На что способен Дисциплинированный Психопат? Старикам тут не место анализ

С другой – это бесценивает ту жестокость и насилие, которым наполнен фильм. снижает их значимость.
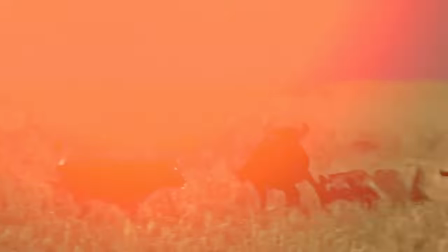(4:15)
Обратимся теперь непосредственно к героям фильма. В природном мире между хищником и жертвой всегда идет борьба.
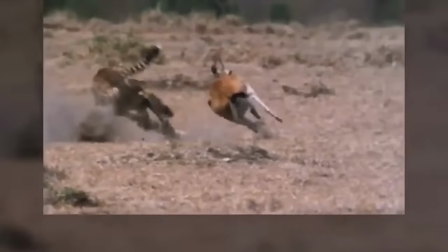(4:21)
Победитель получает в награду жизнь. В процессе охоты от хищника требуется терпение и сноровка.
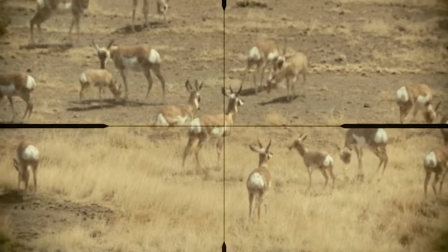(4:27)
Охота обостряет восприятие, все навыки и способности. Выживает самый сильный, умный, проворный.
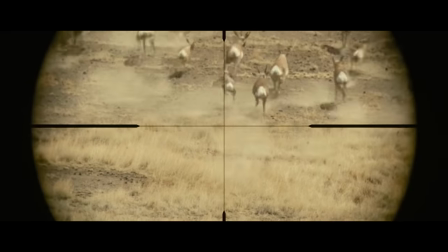(4:33)
Жертва тоже должна быть сильнее, быстрее, изворотливый, чтобы выжить.
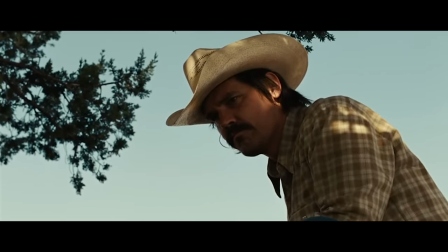(4:37)
В сюжете фильма жертвой является Льюэлин Мосс, а хищником, очевидно, Антон Чигур.
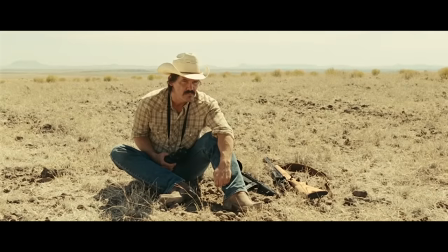(4:43)
Начнем с Мосса, который в фильме больше ведет себя как жертва.
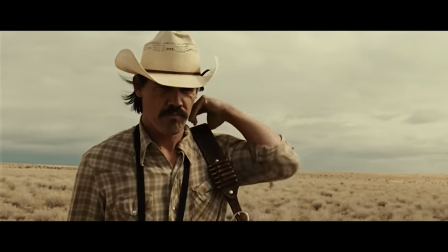(4:47)
Льюэлин – это обычный, ничем не примечательный среднестатистический американец на пенсии, однако в какой-то момент ему выпадает шанс.
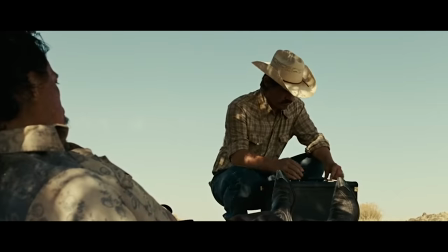(4:55)
Ему попадается чемодан с двумя миллионами долларов. Мосс решает оставить деньги себе, и с этого момента за ним начинается охота.
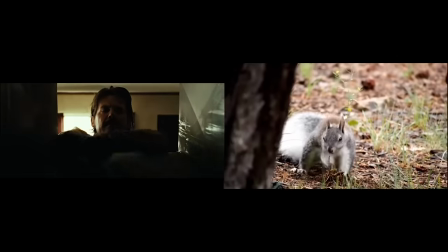(5:04)
В фильме он проявляет поведение типичного норного животного, прячет свои ресурсы, делает тайники, где это возможно, постоянно беспокоится о своих деньгах.
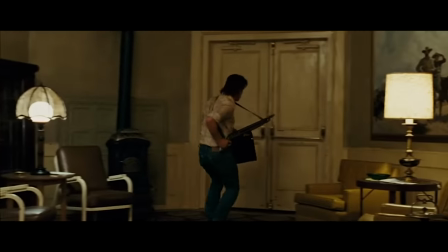(5:13)
Способен ли он устоять перед соблазном денег? Очевидно, нет.
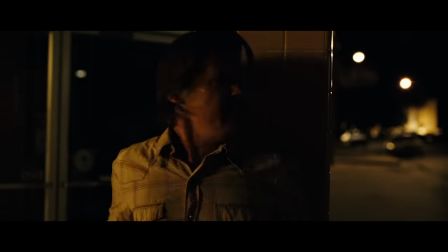(5:17)
Физиологическая потребность безопасности обычно стоит у людей выше, чем жажда денег.
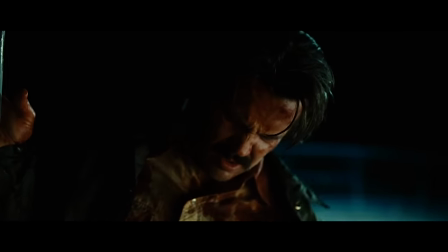(5:22)
Даже будучи тяжелораненым, Мосс не принимает помощь от Карсона Уэллса.
Слушай, деньги ты должен вернуть.
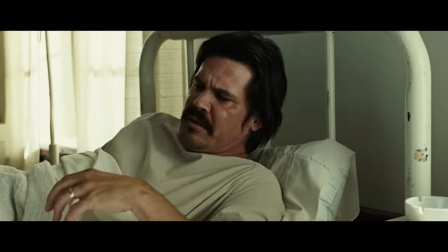(5:29) Или у меня не будет причин тебя защищать. Поздно. Спустил я их. Миллиона полтора на девок и виски.
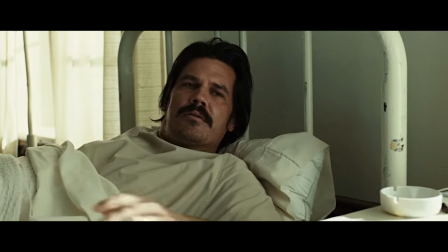(5:35) Остальное уж и не помню.
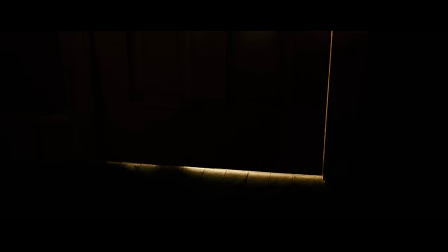(5:37)
Затем, будучи в среде, где игра идет по законам хищников, при противостоянии он становится проигравшим, так как не подготовлен к этому.
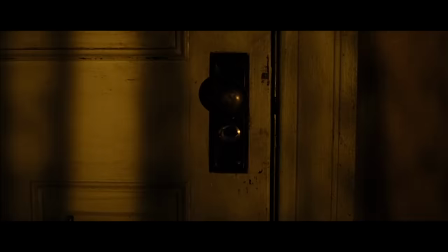(5:45)
И здесь мы можем говорить о том, что Льюлин стал жертвой горделивости, самоуверенности и жажды быстрой наживы.
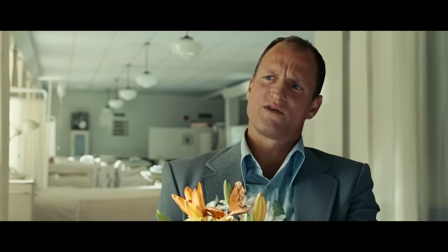(5:51) А что он сейчас на пути в Одессу?
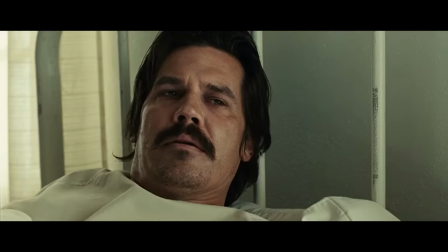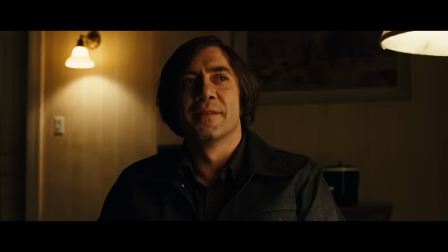(5:59)
Антон же, наоборот, является абсолютным хищником, охотником, преследующим свою жертву.
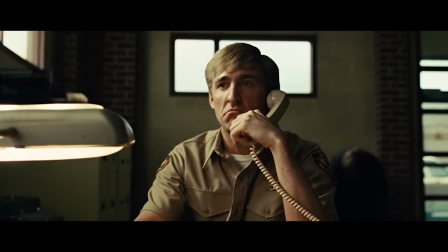(6:04)
Он идет к своей цели уверенно и последовательно, ни на что не отвлекаясь. Почти в первой же сцене, в которой мы видим Антону, он совершает первое убийство.
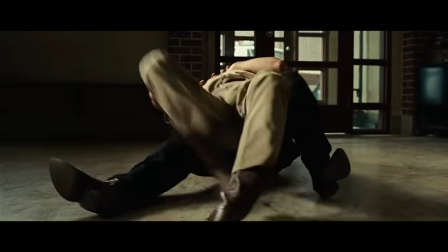(6:12)
Сцена намеренно затянута и гиперреалистична для того, чтобы вызвать у зрителя шок, отвращение или дискомфорт.
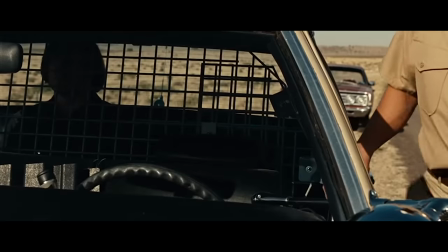(6:20)
Тем более эти ощущения усиливаются из-за дефицита информации. Мы не знаем, за что задержали Чигура, мы просто видим сам факт этого.
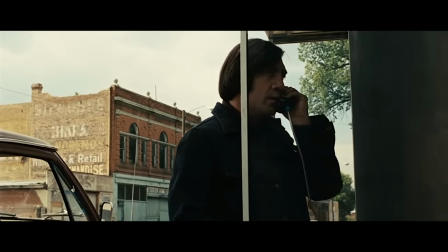(6:28)
В течение первой половины фильма мы даже не знаем, как его зовут, кто он, в чем его цель и что ему нужно.
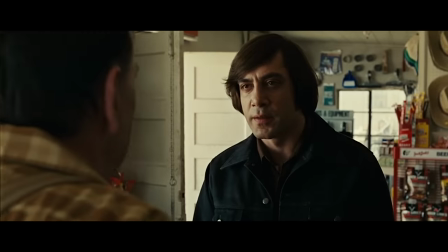(6:34)
За счет этой недосказанности создается ощущение, будто Антон был всегда, еще задолго до событий фильма и совершал подобные поступки.
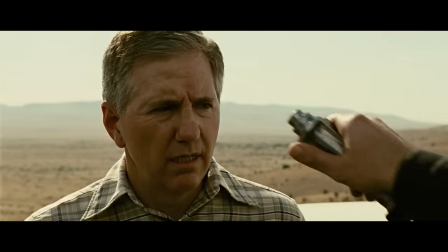(6:43)
Это создает загадку, как и для зрителя, так и для персонажей фильма, и больше погружает в происходящее.
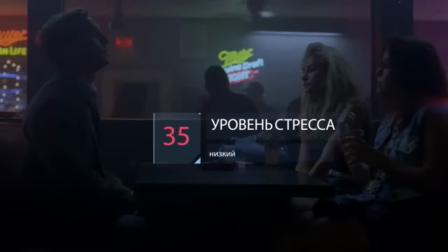(6:49)
Такой режиссерский прием называется саспенс. Подобный метод раскрытия сюжета уже был разобран в разборе сериала «Настоящий детектив».
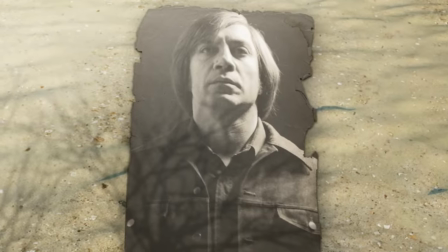(6:57)
Что же создает тот самый образ Антона Чигура?
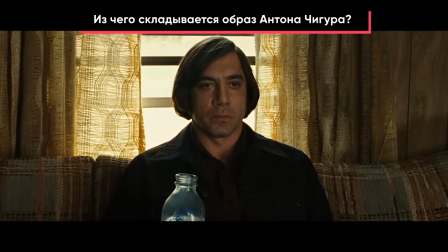(7:00)
Идею отстраненности и непохожести на других мы можем наблюдать по мимике Антона и по его внешнему виду.
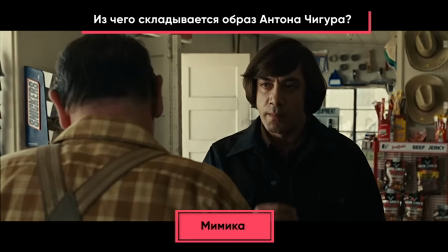(7:07)
Этот спокойный, но при этом будто осуждающий и угрожающий взгляд мы будем наблюдать почти весь фильм.
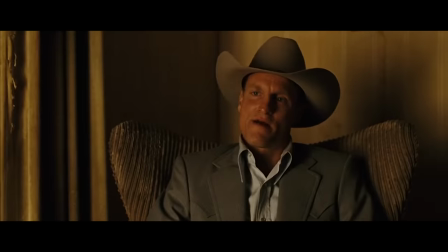(7:15)
Все главные персонажи фильма похожи на ковбоев или типичных техасских фермеров.
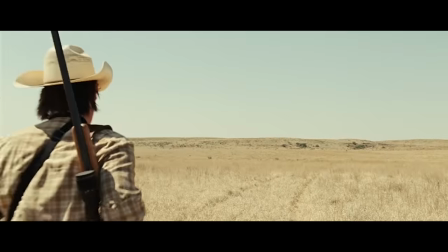(7:20)
Носят одежду, выцветших тонов, имеют при себе огнестрельное оружие, носят ковбойские шляпы.
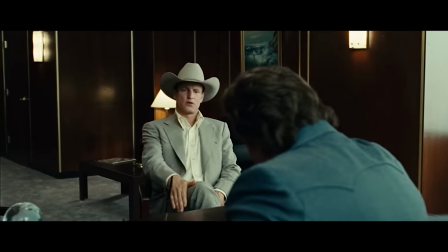(7:26)
Даже в офисе серьезной компании персонаж Вуди Хардессона не снимает ее. Антон же выглядит буквально черным пятном на их фоне.
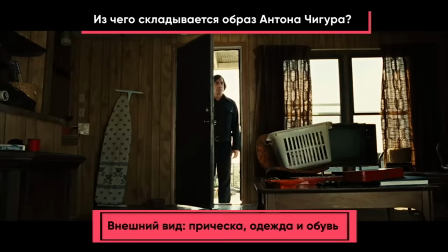(7:35)
Полностью черная одежда,
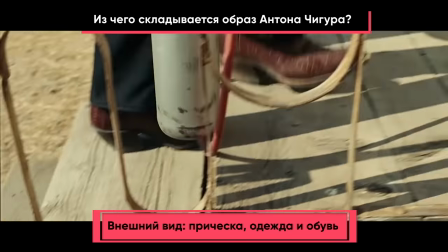(7:36)
но при этом ухоженная прическа коры и дорогие туфли из кожи крокодила добавляют его образу еще большего диссонанса с остальными персонажами.
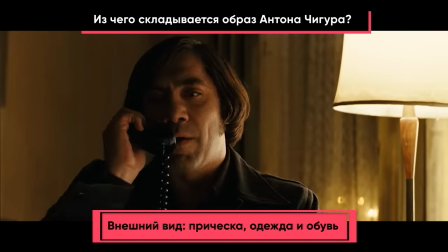(7:45)
И с его действиями, и словами в фильме. Не случайно были выбраны и именно такие туфли.
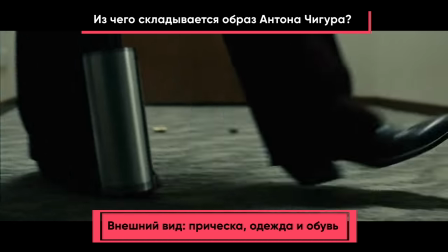(7:51)
Художник по костюмам хотел, чтобы они были не просто одеждой, а будто отражали характер Антона.
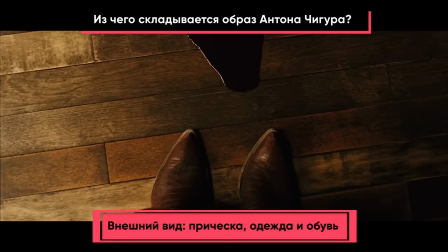(7:56)
Выглядели шершавыми, острыми и грубыми, так, будто они могут кого-то убить.
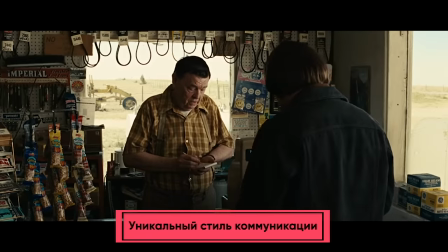(8:01)
И, конечно, уникальный стиль коммуникации. Наиболее четко метод общения Антона и тот диссонанс, который он вызывает, мы видим на примере сцены с работником заправки.